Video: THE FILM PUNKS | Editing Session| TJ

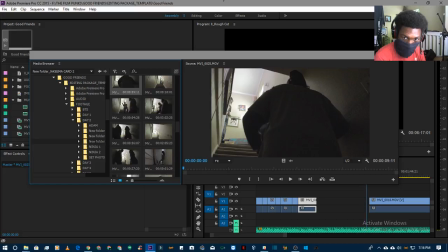(34:08)
Another good one I saw on Netflix, movie I saw was, Hi!
Joanna, I'm in trouble. You gotta help me.
Saw 2. But, not Saw 2, I Saw 2.
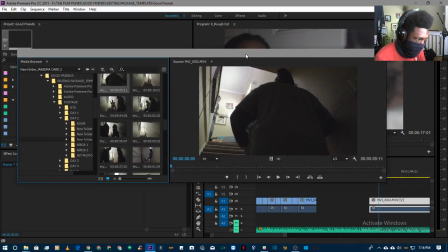(34:20)
So, there's this movie called Tau, which if you're a fan of Ex Machina, which everyone should be, I love that movie,
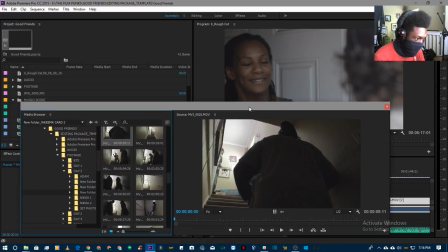(34:27)
this would be a movie that you would enjoy. It has AI, it's off in some special location. And the actual story and development of the characters is kind of interesting, you know?
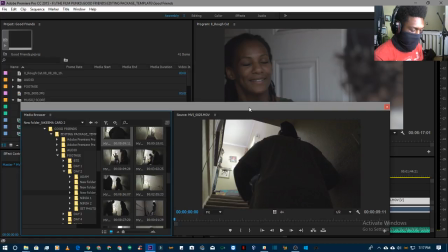(34:45)
I would say that out of the two, Ex Machina is probably the better one. But the other one is not too far off. So if you like Ex Machina, it's pretty much the same subject matter.
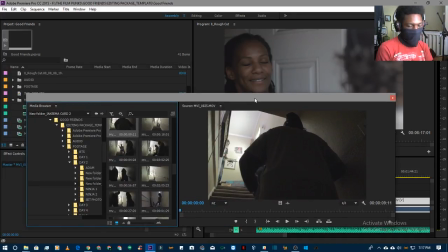(34:59)
And I recommend it. It's called Tau, T-A-U. And it's on Netflix right now, streaming.
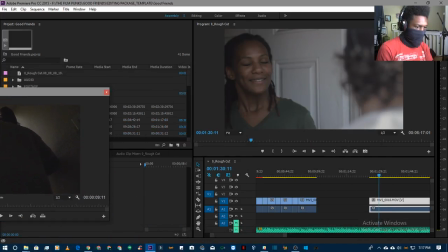(35:06)
So check that out. Go ahead and drop this one on timeline.
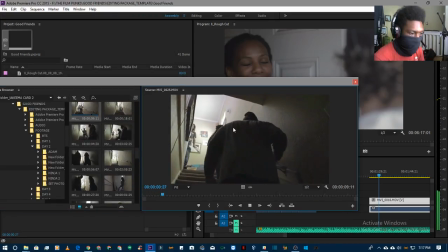(35:11)
Just so we'll have something there. Being the rough cut, why is he in the shot?
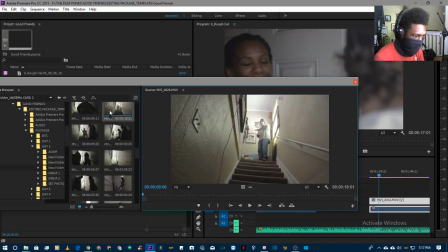(35:17)
Being the rough cut guy means you don't have to get it perfect. Just have to
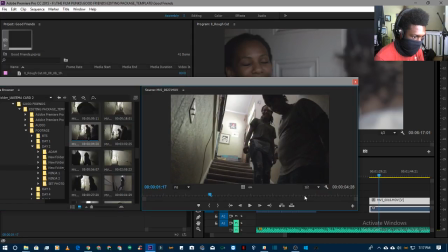(35:26)
get the idea right. Let's see.
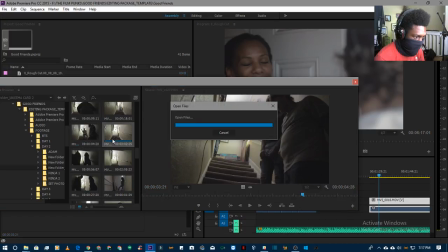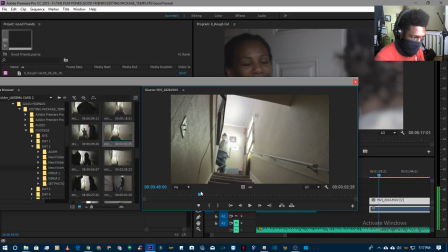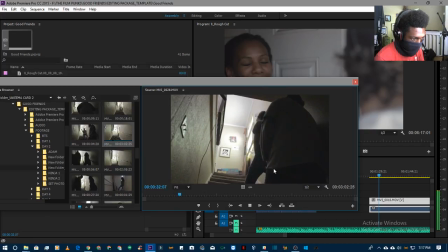(35:41)
Might be our shot here. Obviously the camera is turned a little bit, so we'd have to adjust that.
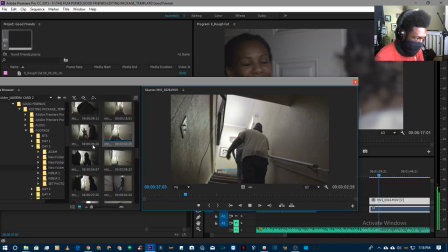(35:48)
They're running. Don't like they're running. But the part where she stops, he also stops, so I could cut it in from right there.
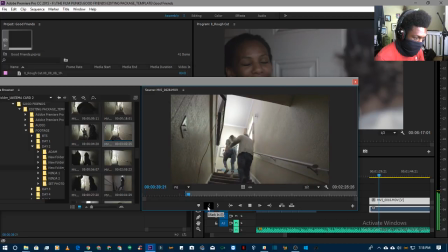Take it to the living room right after that. Let's see how that works. Can't be afraid to experiment. Let's move this.
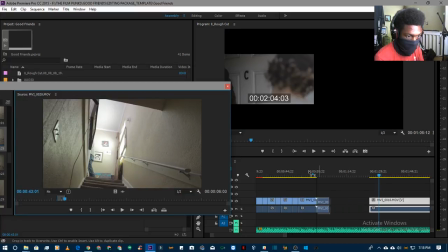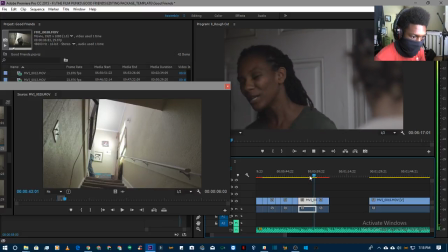(36:27) Yeah. Come on, let's go ahead and have some tea.
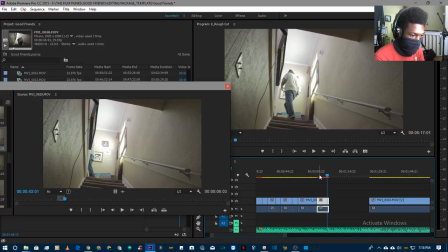(36:33)
I kind of feel like it'd be better just go to the living room shot.
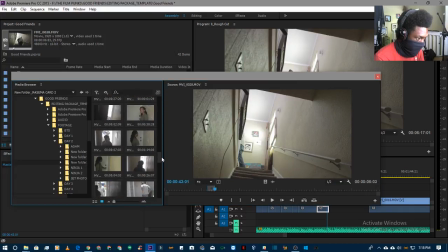(36:40)
But let me just make sure I have my best foot forward just in case. Yeah, let's go living room. So that's Adam Cam.
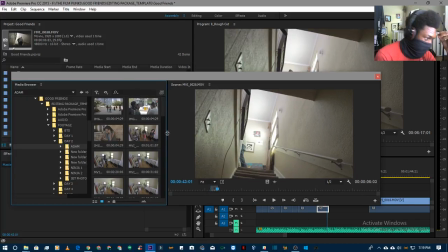(36:57)
So our setup is we do three cameras at least. So there's usually A cam, B cam, C cam. We run as many cameras as we can at the same time to get as much ground covered as we can.
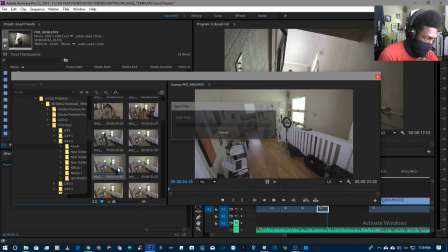(37:13)
Let's see here. A minute and 17 seconds is probably going to be the going down and coming back up. No, it's just going down. Let's do this one. We need coming back up.
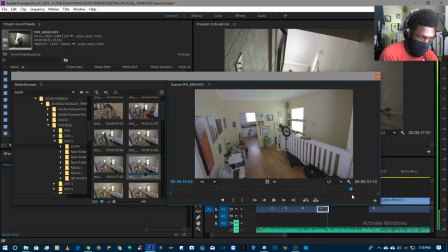(37:27)
Here we go. So there's a thing about repetition where you don't want to repeat a shot unless you're revealing more information. So we already saw this shot earlier.
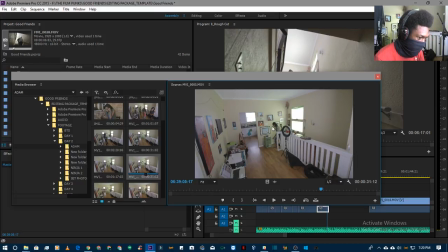(37:46)
So the question is, do you want the living room when she's coming through on her own or when she's coming back with Felix? I kind of like when she's coming back with Felix because when she gets up to answer the doorbell, we know where she's going.
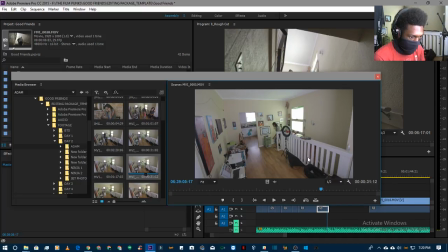(38:00)
The next shot's going to be the door. We don't really need to see her travel the house. So I could just use this coming back. And take out the one where she's going down through the living room beforehand.